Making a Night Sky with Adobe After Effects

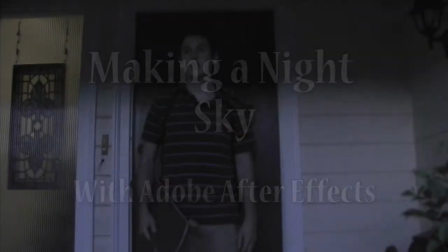Testing, testing. Hey folks, my name is James Sullivan, and I'm proud to be here to show you one of my latest effects creations.
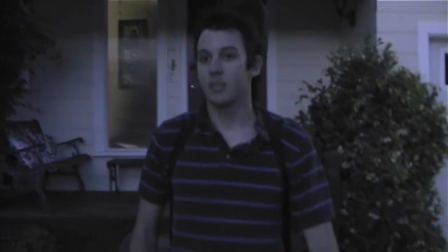The clip you're watching right now is the final shot from a short film I directed and am still in the process of making.
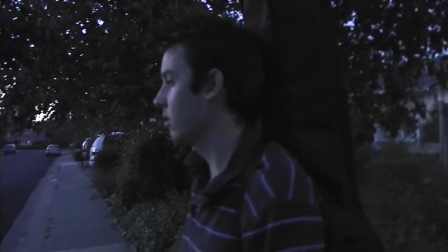In this scene, our actor here, Sean, is leaving a house that he's been at throughout this entire short film to go to his own house.
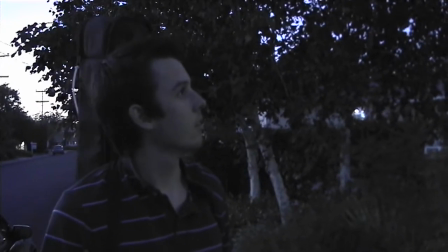When I shot this scene, it was on a GRH-T1 camcorder and it was roughly 7pm in the summertime. time.
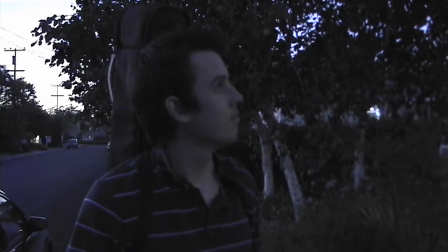So we had pretty good lighting. The problem though is that in the movie itself it's supposed to be 11pm.
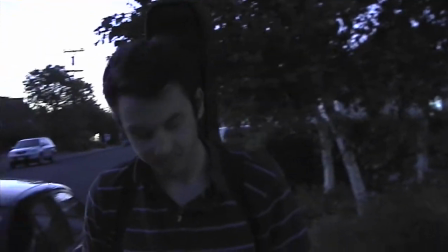So as you can tell here by how the shot turned out, it doesn't quite look like 11pm.
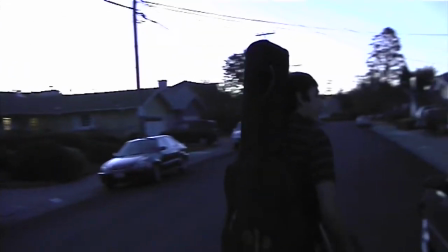And that means I've got to do some work using Adobe After Effects. Now I'm not going to give you a step by step tutorial on how to do this.
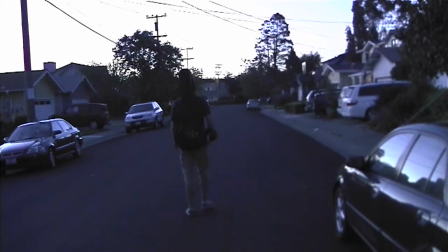I'm just going to give you a layout of the different phases I put this footage through.
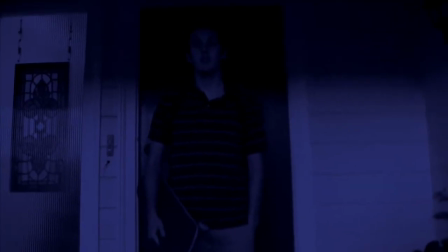Since it doesn't quite look dark enough, I figured a nice day for night tinting would do, but that's still not quite enough for the whole scene. In the scene prior to this one we saw that the front hall inside the house had its lights on. That window over there should be glowing, so I have to brighten it up.
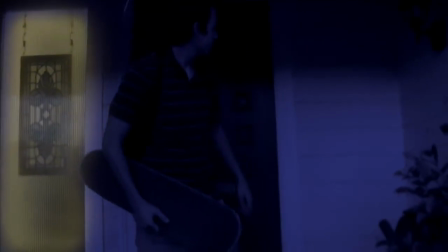There we go. I added a second layer of the footage, matted off the window, and added the glow effect.
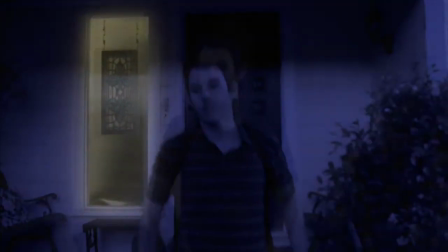As you can see it tracks the window rather nicely, except here's the next problem. As you can see in the original shot here, Sean passes in front of the window.
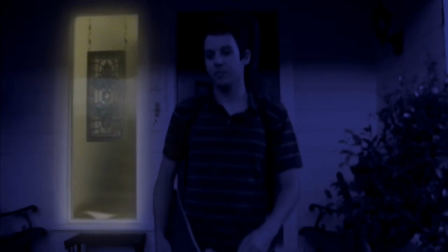So I had to duplicate the footage again, this time matting off his form along with a guitar case on his back.
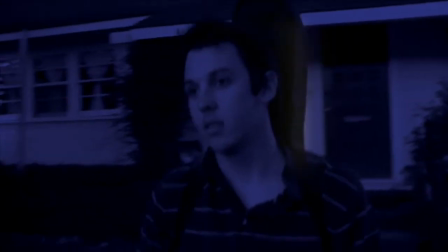This way it looks like the light from the window is naturally glaring behind him. My next problem is the sky.
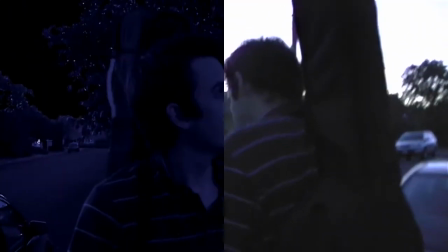Simply tinting the sky blue won't make it look like it's nighttime. But if I put an alpha key on it, it starts to look more like night.
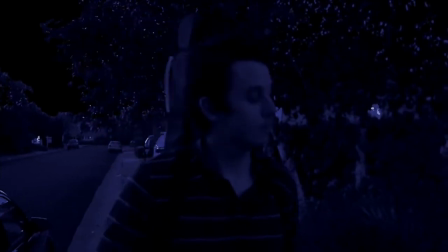I'll be the first to admit the keying didn't work out as well as I'd hoped, but it worked out eventually, as I'll show you in a bit.
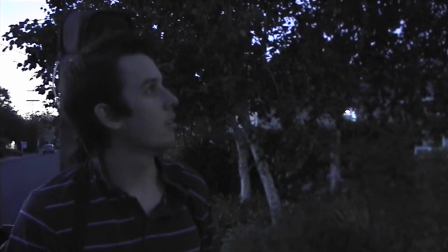One thing I hadn't quite noticed was that the neighbor's light was on while I was filming, and applying the day for night filter just doesn't cut it.
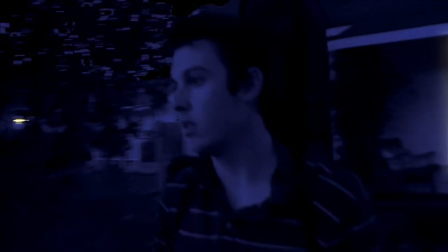So I did a process similar to that of the window, only this time there's a miniaturized adjustment layer tracking it instead of a new mat.
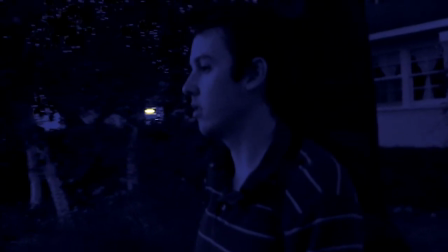So I have all the right things in place for a convincing night shot, but there's still one thing missing. Shouldn't the sky have stars or something? I know how to fix that. I created a star layer with a photograph of stars I found online as a backdrop, and to make it look more like I'm not just staring upwards, I matted off the stars at a certain point,
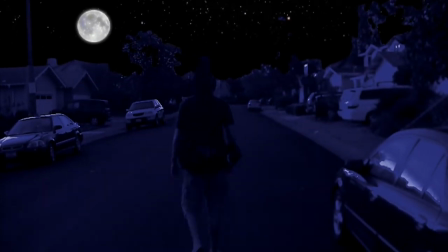and even added in the moon as a nice touch. Proper layering, and several motion trackers later, I was able to add my star composition into the final shot. So let's see how everything looks now as a final shot. Not bad, eh?
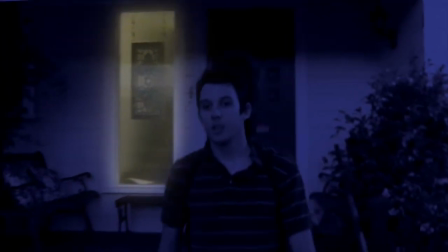The night's pretty blue, but for the second style of the movie, I think the blueness works out rather nicely.
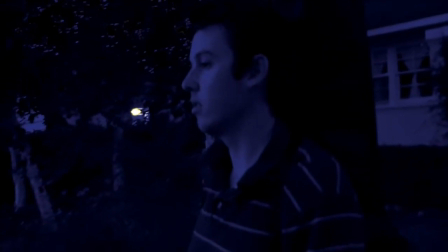Other filmmakers may not wish to have their nights as blue, but like I said, it depends on the style you're going for.
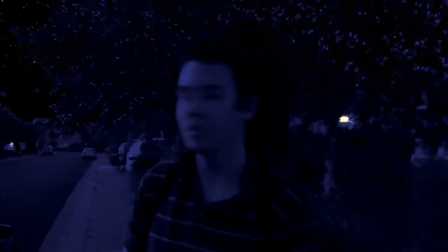As you can see now, some of the artifacts I couldn't get rid of with the alpha matte appear to be doubling as stars in the night sky, and if you have a sharp eye,
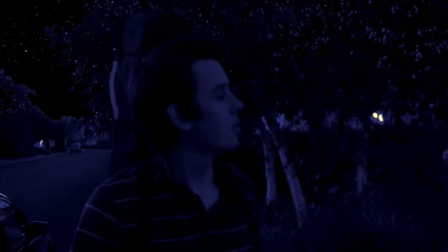you may even notice that the plastic strap hanging from the zipper on the case looks a little different.
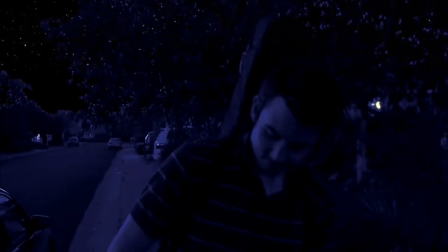That's because during the alpha keying process, I noticed the strap was starting to disappear, so I added a hand-drawn strap over it to cover it up.
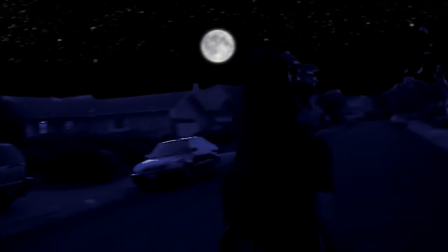You'll notice that the daylight reflecting off the top of the cards is still there, which is why I added the moon into the scene to make it more like moonlight.
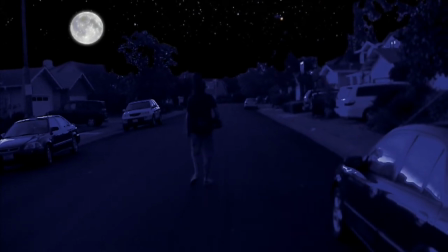In the end, I noticed a few things here and there, like maybe there should have been other lights in the neighborhood that I could have put glows on, or maybe I should have turned on the lamp on the front porch.
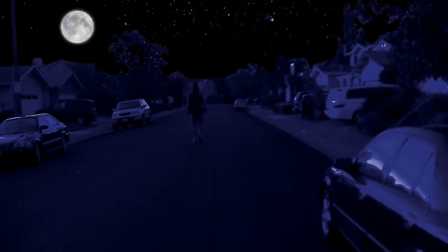But then again, you can't really see any other lights in the neighborhood, and not everyone keeps their porch light on overnight.
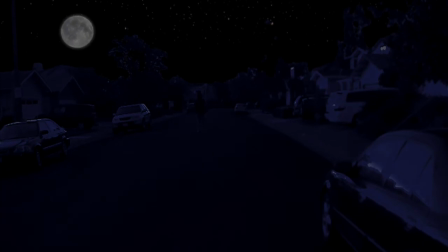In any case, I hope you enjoyed this demonstration of my artistic skill and abilities, and if I make anything else significant enough to showcase, I will do so. This is James Sullivan, signing off.